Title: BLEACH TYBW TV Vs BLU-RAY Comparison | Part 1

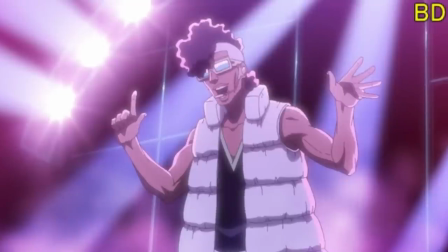Again, it's the little details like that which really add a lot of depth and a lot of personality into a character.
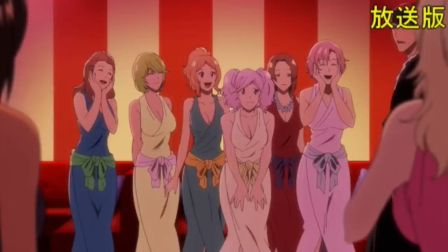So, again, fixing Namaya up, he got a lot of justice. And, boys. Boys, if you didn't see on Twitter, at me, James Hansen. You will see on Twitter that I posted this. and the girls the girls got a vamp boys because three two one sheesh come on some
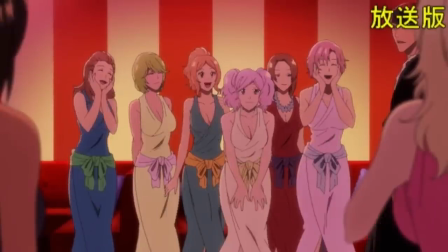definitions some shadowing and some of the girls got thicker look at that some of them got thicker so we won boys we won again same here interesting enough
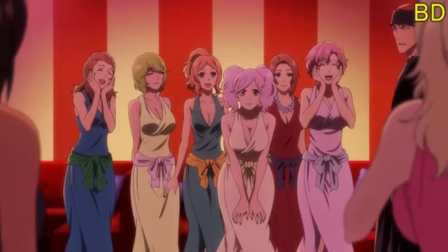these two goals got wait were they okay what okay so so these two get like removed
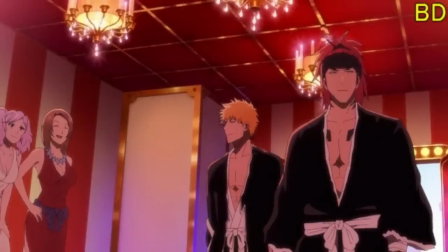for some reason again i don't really want to check the manga because i feel like it's so insignificant but ichigo's his hair and face gets changed a lot here ichigo's face gets changed a lot as well renji not so much there was just no love for renji but uh it seems that like yeah ichigo got fixed a lot and ichigo's hair gets fixed and obviously
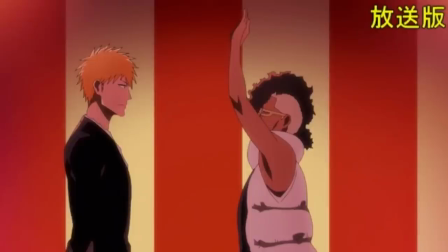his eyes as well so that's cool baby arms namaya and ichigo's his face i believe in this one again a lot better the shading
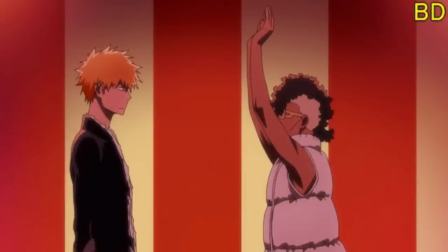ichigo looks a lot more like ichigo it looks like kubo's his art style and again namaya gets fixed
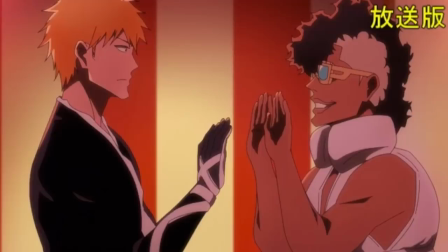as well and this one's look at the arms no sorry the hands look at the hands man Look at the hands fixed.
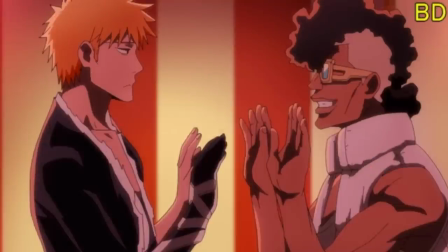Look at that beautiful. So Ichigo looks great there as well Fantastic shading's great.
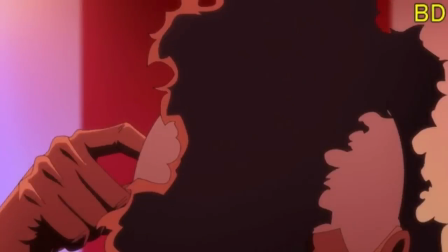I love that this one again. Not not I'm not really bothered by this I guess it makes more sense to have the
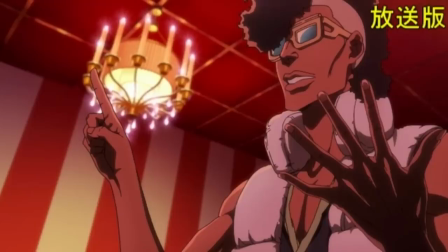hand behind the back of the head the same with Namaya here I believe that isn't really much of a change here. Oh, yeah, except for his nails the nail nail coloring That's fine.
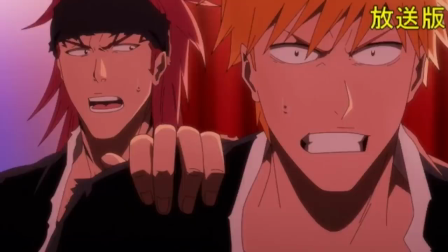No, I looks great here It should go This is one of my favorites because this really hits the nail on the head for Kubo's his art
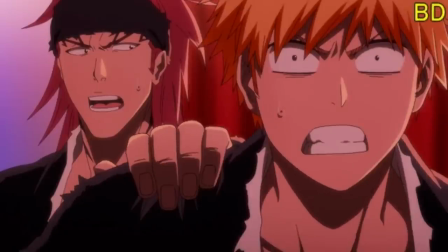style when it comes to comedic moments So you're gonna see there you go an Ichigo that looks like it's straight from the manga and I really like this image a lot You can also see a slight bit of shading on Renji's teeth as well But other than that like the grip of his shoulder and just the
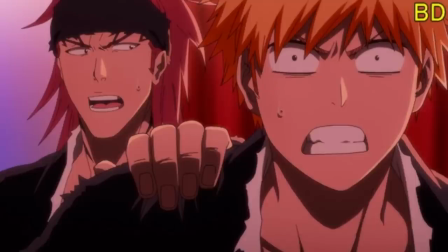this this is just a Kubo-esque drawing if I've seen it And I love this correction overall I think it's just ten times
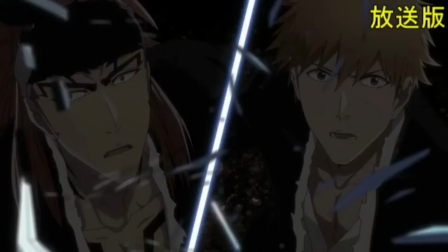better this one as well again This is gonna be a Kubo-esque type change as well And that looks like a shocked
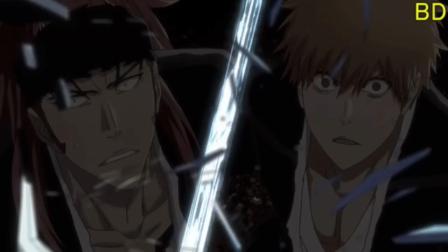Ichigo face and that looks like a Renji shocked face and again a lot better There's more color in Renji's hair as well.
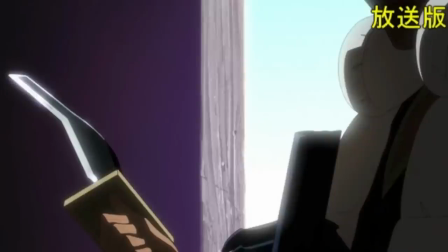Bandana looks better So again, this this scene looks great here and we're only halfway there believe it or not And this one again is so much better as well And I can't believe like I didn't even notice this This is how good the anime was is that you just don't even know it's maybe some of you guys did But look at the difference between this shot.
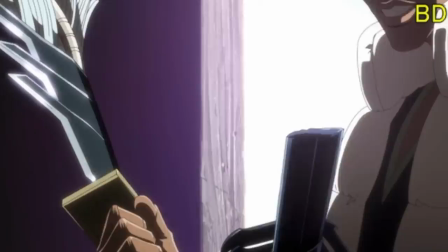I like this Look at the Zabimaru and look at the Tenzo Zangetsu just absolutely so much better the hands more defined on Uetsu and this is a big change I love this a lot like again in the manga that's how it looked like in the anime I didn't even realize it looked like
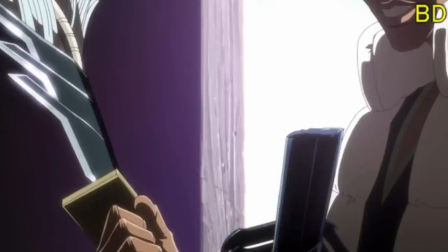that because it was just like such a quick frame but again the fact that they put the attention to detail I appreciate a lot this fight as a whole I'm
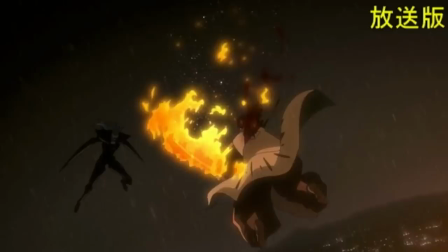interested to see the overall fight because some some cuts were a bit weird but again position difference on here and a bit of
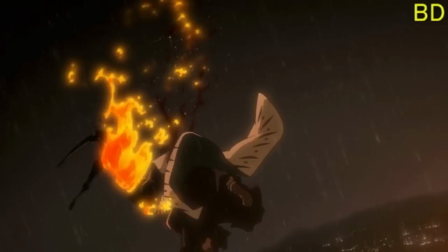fire difference as well yeah just little things like that same here as well it seems like there's a transitional difference here so i wonder if it's a lot more smoother or a lot more impactful when aizen hits ishin in the back again this is well i didn't even notice this but there was
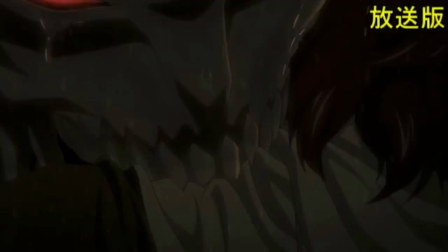no blood when white actually bit into masaki which there should have been so i don't know why i missed that but again it's these little little
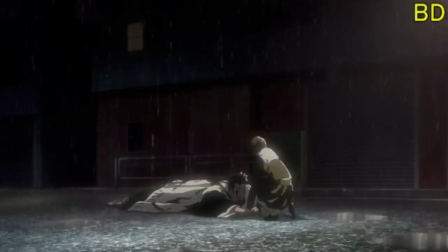details that make a difference and this one is a camera difference yeah this one's a camera difference of perspective perspective is better so again i appreciate that no one would have really have noticed but the fact that the animation team do is really much appreciated and shows how much attention to detail they put into these.
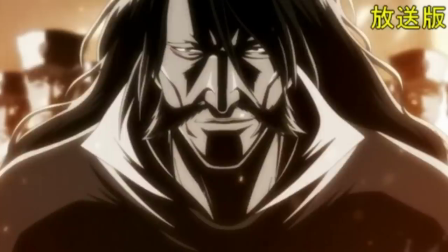This is probably one of the biggest ones and I don't think we're going to get into these right yet but I put this just as a nice little landmarker. This is interesting because obviously Yuha looks way different and this is more resembling towards Tenza Zangetsu.
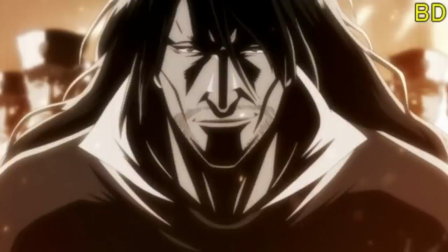Obviously the Zangetsu that we know.